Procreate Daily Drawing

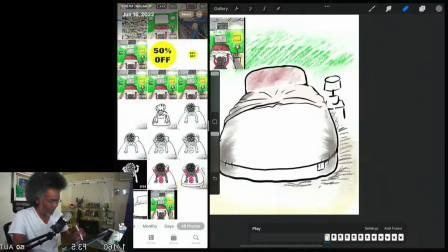So we don't really need to show that. So there we go.
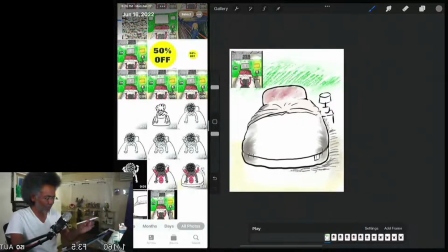Look, I'll give it a little bit of dimension.
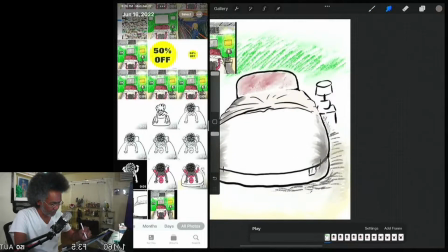This off here. Look at that. A little bit more. Oops.
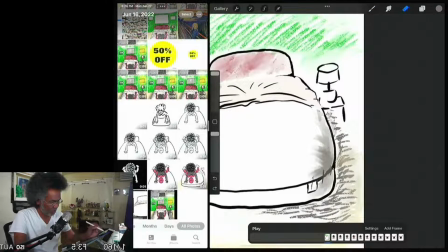So here I'm using my smudge tool. There we go.
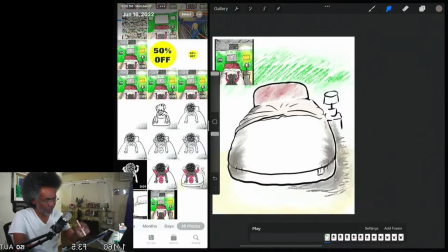Smudge it out. Because they're coming from, actually, this scene is first. This scene will be first, then this scene will be after this scene.
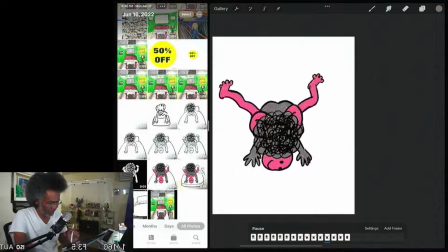Because what's going on is he is, whoops, I'm going to turn on the background again.
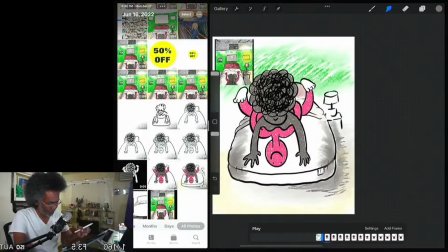Turn on the background. All right.
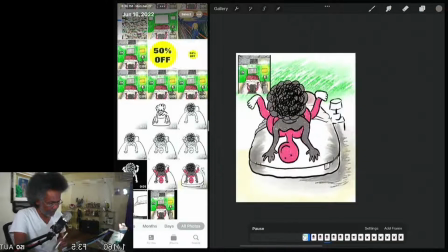Play. This is the first scene.
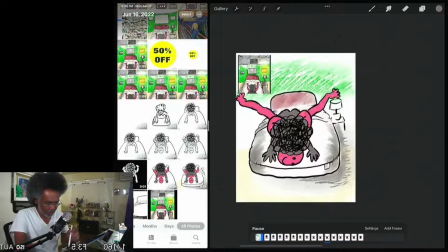And then after that scene will come this scene,
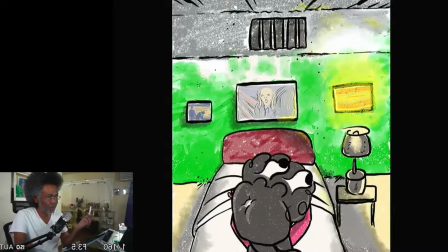where he's does this. Okay.
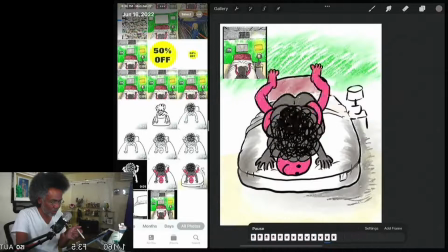Because we don't see his face. Then the next scene we see his face. I don't think I really need to do anything with this lamp. It just shows that there is something in the room.
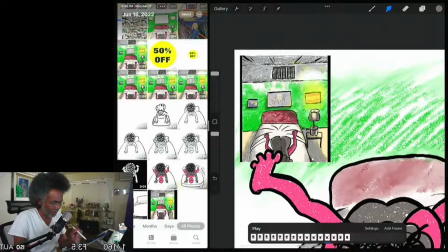The next scene, we see that there is a picture right here, picture of the background.
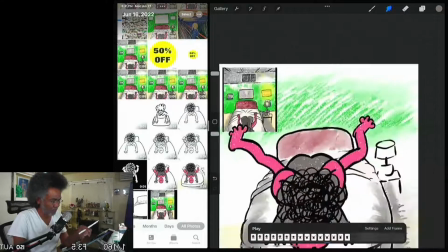So I want to include that in the background here. I have a picture.
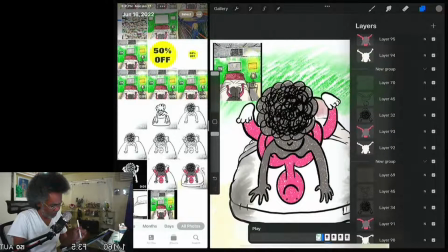So let's go to the background again. All the way down. Let's put the picture in there.
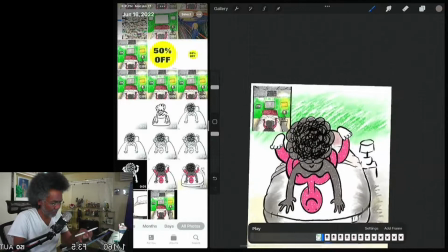I'm going to, I don't want a big square to be a distraction in the background there.
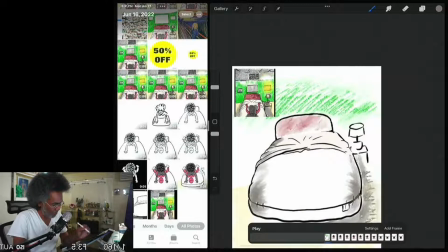So I am just going to
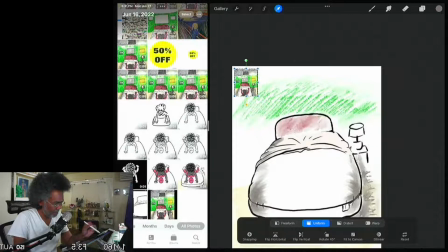make it color gray
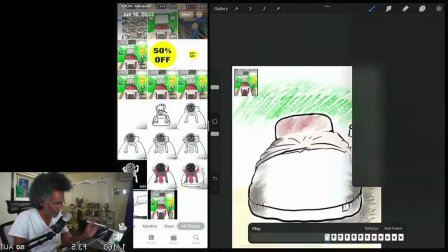like this, or maybe I could just make it black to keep it consistent with this right here.
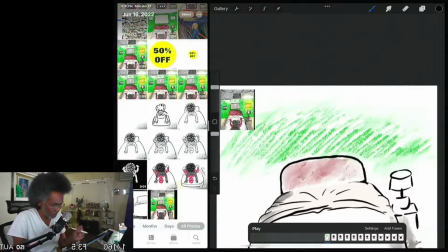So I'm going to make that picture.
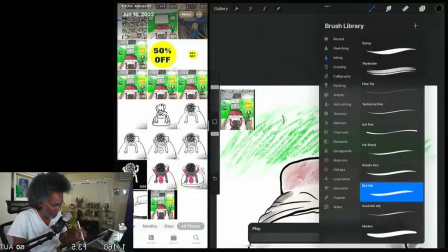Oops, change my ink to Studio Pen.
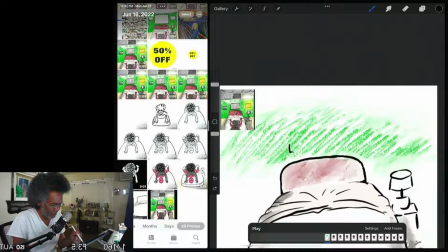And it's about this size here, that size there.
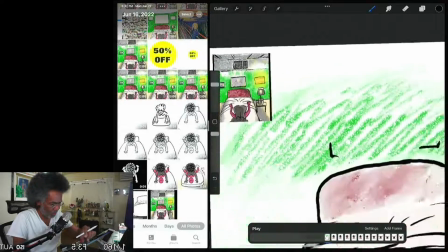And the picture is about this size of the backboard here.
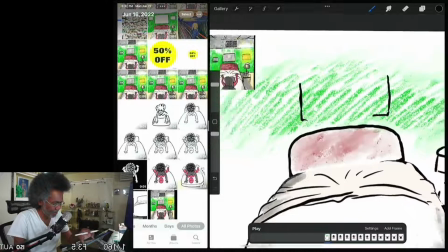It's like that, like that, that,
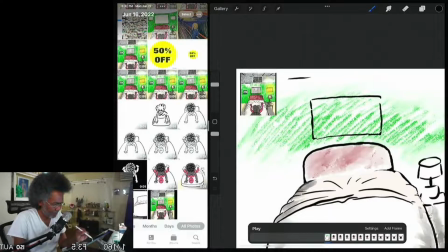that, and then this is let's see.
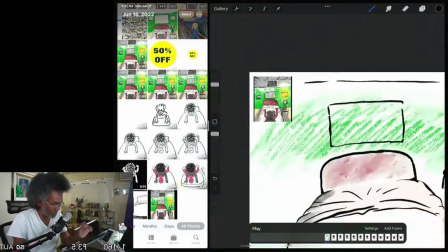Oops, excuse me. It's a little.
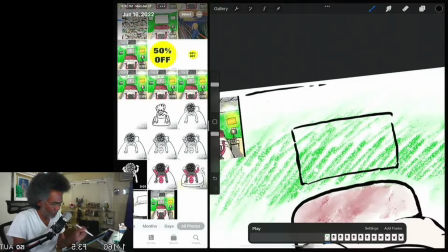Let's put it up here a little bit more. There we go.
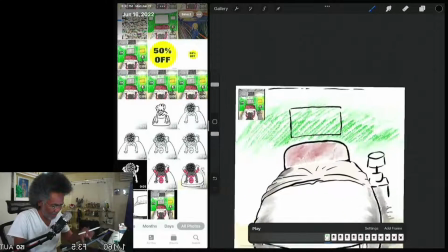So that gives an indication that okay.